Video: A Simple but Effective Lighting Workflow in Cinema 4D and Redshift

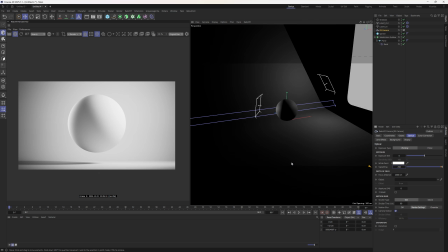(8:22)
So it sort of just makes everything a bit more even in your image. And in just about every render ever, I have some sort of vignetting on, even just enough that it's not visible, but it's enough that it's bringing down the blowouts of the lights. So whether I'm in Octane or whether I'm in Redshift, I'm nearly always using vignetting. The other thing would be in color correction.
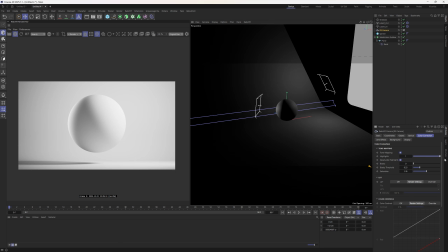(8:41)
If we were to enable tone mapping, we can then make our highlights pop more or bring them back. You know, with something like this, we kind of want it somewhere in the middle. We don't want it, even at the top there in this scene, it looks fine, but somewhere in the middle, we just kind of want this nice, cohesive, even scene.
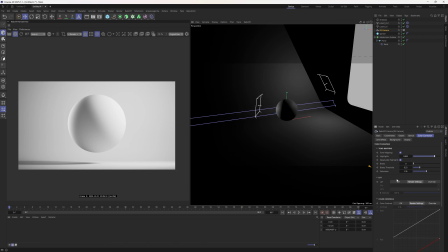(8:59)
Saturation and colors aren't really applied here either, which again is going to make it easier for us to learn some lighting.
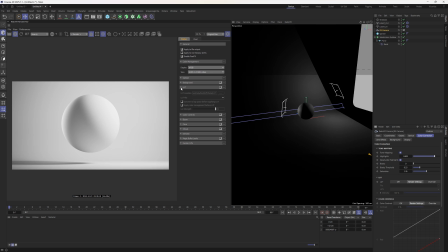(9:04)
And if you've watched any of my other tutorials, you'll understand that I like to use LUTs a lot, and I like to use color controls.
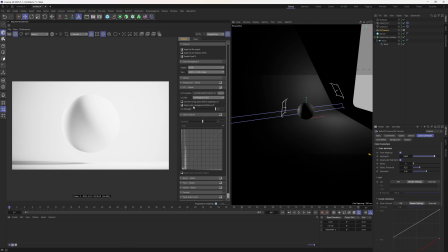(9:11)
So I would nearly always add in a LUT, and I would usually apply color management before the LUT, and in Redshift I tend to drop the strength of them a bit more.
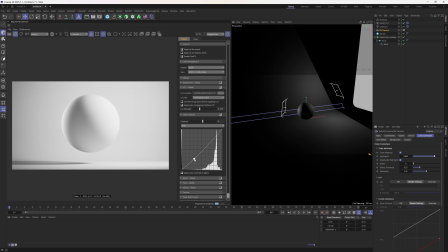(9:20)
The other thing in Redshift I tend to do is add some color controls and just pull a bit of contrast out of the image here. It's not, again, not as visible in this scene. But you can see here we've got a super clean render, and just to enable that post effects on and off,
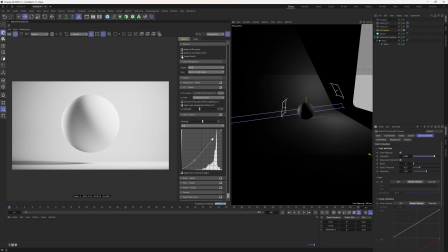(9:37)
you can just see that that post effects just dials everything in a little bit more. That's all I wanted to show you with this scene.
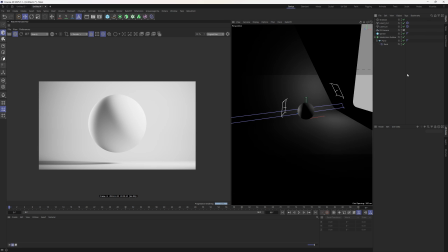(9:44)
Just a little simple lighting setup. If you struggle with this, then I would play with this until you can get this looking clean. But now we've got that out of the way, let's go back to the Air Max model.
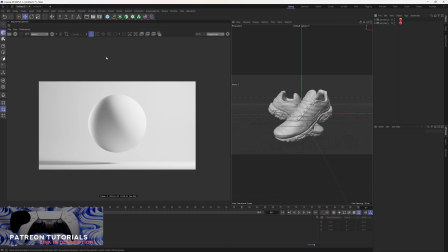(9:56)
So now if you followed along with that, hopefully that's set the precedent for what we're going to do, because we're basically going to do the same thing. but now it doesn't seem as scary. So let's do the same thing. Let's add in that camera. Let's set it to 150.
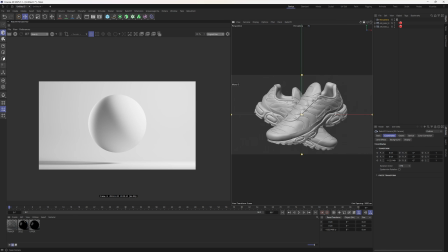(10:13)
Zero out everything here. Now, why is it important that we zero out the camera? Why is it important? I do all this stuff in my tutorials all the time and I want to break it down. Why is it important that these are all at 0, the rotation's at 0, the only parameter that has any value is the Z?
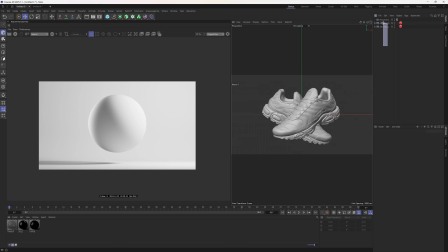(10:28)
Well, that's important because the objects should also be at the center of the scene. Now, what this does, and I see this a lot when I'm coaching people,
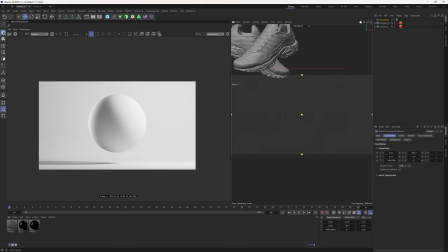(10:37)
is the shoes will be off here and the camera will be looking at them like this, and they're trying to get some sort of front angle,
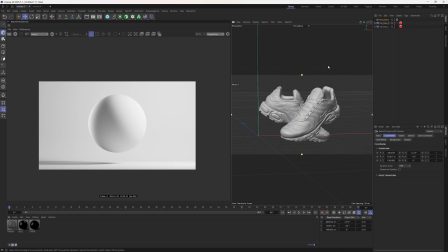(10:45)
but that really messes with your tempo. I mean, sure, if it works, but
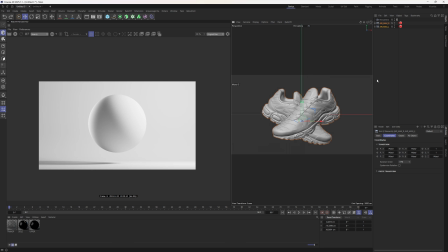(11:05)
what you're essentially doing when you're doing things like that is throwing sticks in front of your feet, and you're going to make yourself trip up. And as your scenes get more complex, it's just going to be difficult to do really simple things.
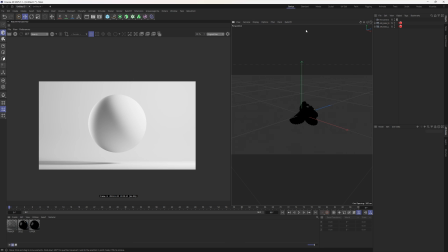(11:16)
If everything is, setting up this F2 view again, if everything is completely structured, let me just also turn off my materials. If everything is completely zoned in here, and you know that when you drop in a light, it's going to come in at the center of your scene.
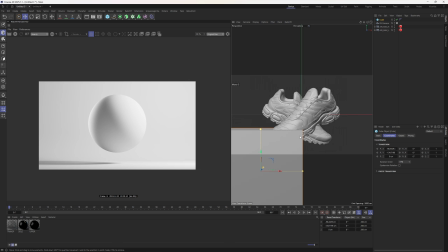(11:32)
If you want to add more objects to your scene, a cube, it comes in there. Working like this is always much more effective.
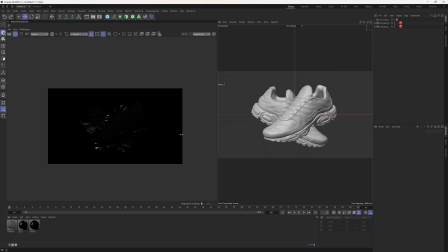(11:40)
With our render on the go, let's do the same thing. Now, I have these Redshift render tags on there, and we have some tessellation to make sure they're subdivided. This is something I would also recommend you doing, is subdividing in the render tag.
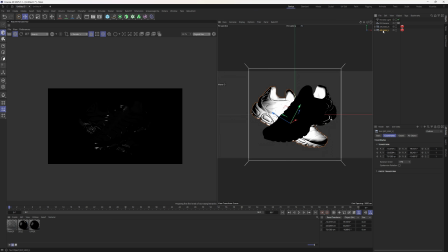(11:56)
Let's drop in an area light. Now, we've got two shoes here, and they're kind of spread out a little bit, right? So what we probably want to do is add a null dead at the center of the scene, and then add that target and target the null. And we do the same
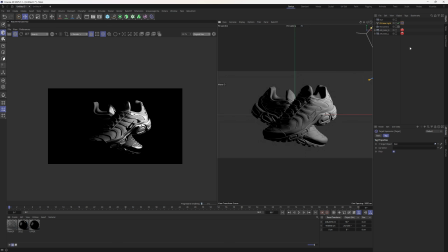(12:14)
thing. We push this light off to the right, and this is a good starting point. But before we go too deep into the lighting, we can call that target.
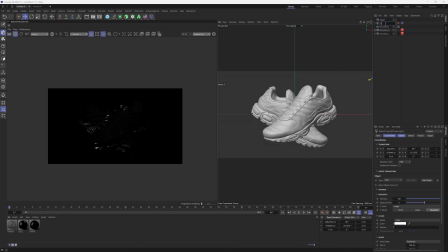(12:24)
Call this light _1.